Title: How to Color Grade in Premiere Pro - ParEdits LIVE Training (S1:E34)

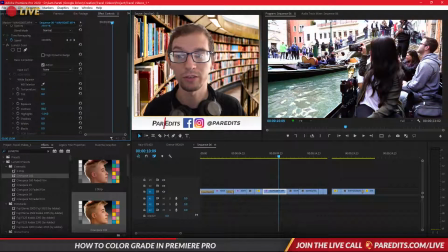12:26 So some clips are generally very cold and some are generally very warm. And I tend to lead towards the warm side when I'm color grading, and it's just based on my personal preference. And so I'll go a little bit warmer just to add that feel.
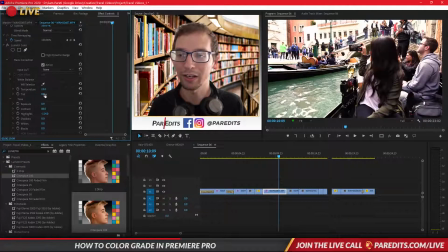12:40 You know, it's literally about warmth. And everyone likes, you know, that warm, like, welcome feeling. Because, like, see, it's at 15 and it's a little warmer. If I reset it, you know, it's cooler. And if I bring it down, like, this just feels very, it literally feels cold.
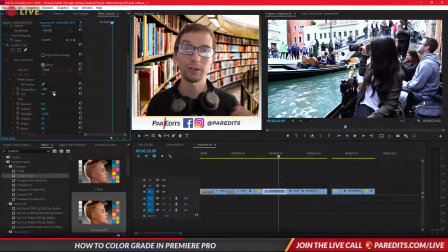12:56 Like, a lot of people associate cold with blue and heat with, like, orange. So that's exactly what this is. So we're going to make it about 15. And then tint is different. That's about greens and magentas. And that's more of a tool used for color balancing,
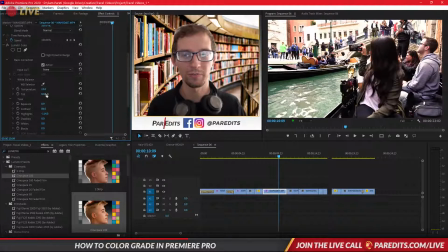13:11 because adding too much magenta and adding too much green to your video just makes it look weird, but you might need to use it to make it match your other clips. So if I go magenta, you can see it's more purpley. If I go back, it's more green. So I don't really want either, because I think it's got a good mix of green and magenta right in here.
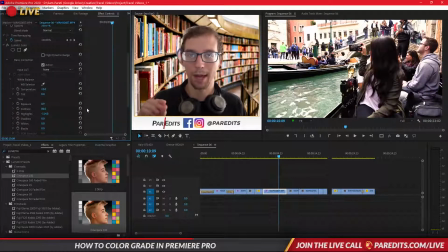13:30 Okay, so we're not going to worry about that. So that's our first step when going into color grading, is choosing our temperature and tint. After we corrected it with our exposure, contrast, and highlights. So next, we are going to decide, oh, like, maybe we should mess around with, like,
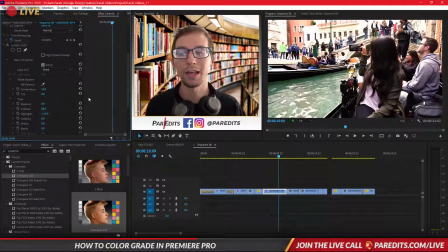13:47 these presets that Adobe already comes with that are the next level of color grading, which will actually add a look. And what it does, it's called an input LUT. So LUT is LUT, that stands for lookup table.
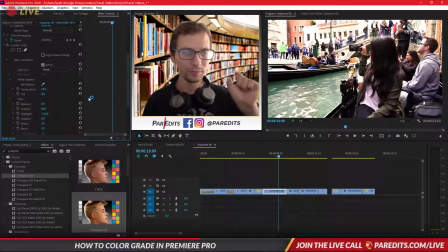14:00 And lookup table is a fancy way to describe if red is this code, right? Like red is this hex code, which is like hashtag 1BB, 093.
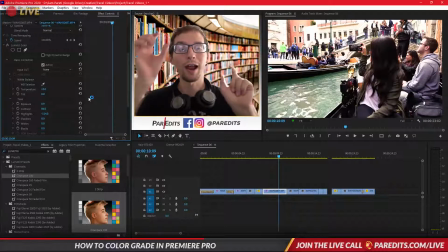14:14 That's red. What the lookup table does is for every color in a 256 color range, it will assign that red code that it is originally in the video. So like in the video, we can like, let's see.
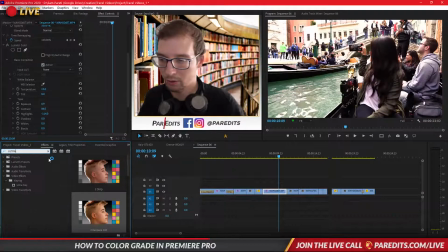14:36 Let's just do green. Let's do ultra key. Okay. So I'm just going to put this on just as an example. It doesn't really mean much to you. So see how there's like the key color? So I can pull like a red. So if I pulled this or this red back here in this guy's shirt, so I pulled the red.
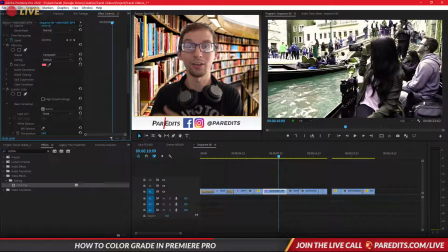14:53 And red is very common in skin color. So it pulled like everyone's color out. Like red is super common in this clip, except for the water. The water looks normal. But I pulled red out.
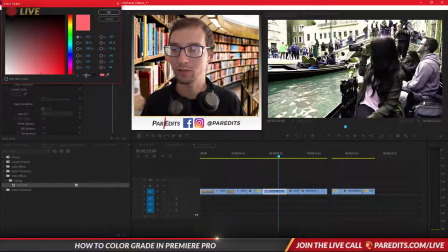15:05 And like this is the color of red, right? So I pulled it out, and the color red is FF656F.
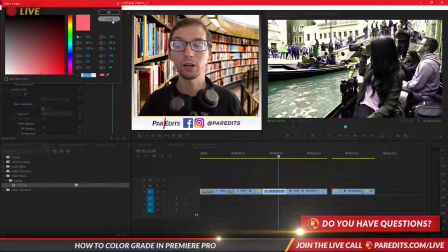15:11 Okay, so that's the red in this video. It kind of looks pink here, but when you look, like it looks pink here because when you actually look at the video,
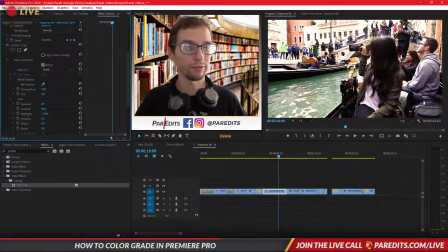15:19 like it looks red relative, like relative to everything else going on, that looks red. Doesn't look super bright pink, but regardless, that's another idea. So we know that the red is that code.
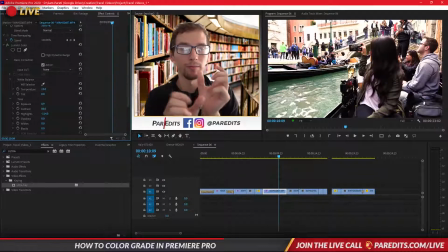15:31 What a lookup table does is it takes that code and it just assigns it to another shade of red. It just assigns it to another shade. So like blue will be more of like a teal, red could be more of like a pink, like it's assigned differently.
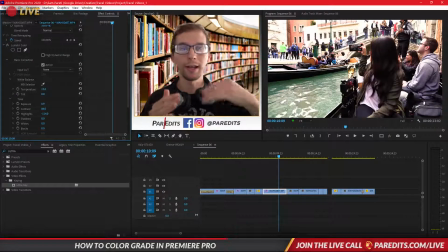15:48 So these codes are just moved, and they're red, like red as in read, they're read differently in after you put the effect on. So here is the input LUT.
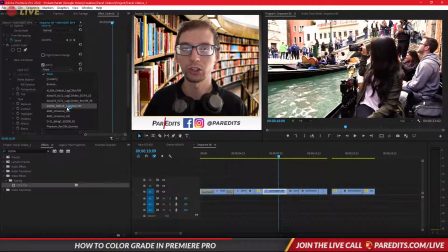16:02 So there's a few examples in here, and that will change the composition of your original footage. So hold on, let me check something before I move on. Okay, so these are LUTs.
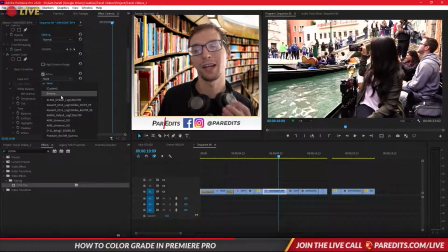16:18 You can download these from online. They can be kind of complex trying to install them, but you can find them. There's a lot of popular YouTubers that have LUTs that they created themselves, but Premiere makes it a little bit simpler.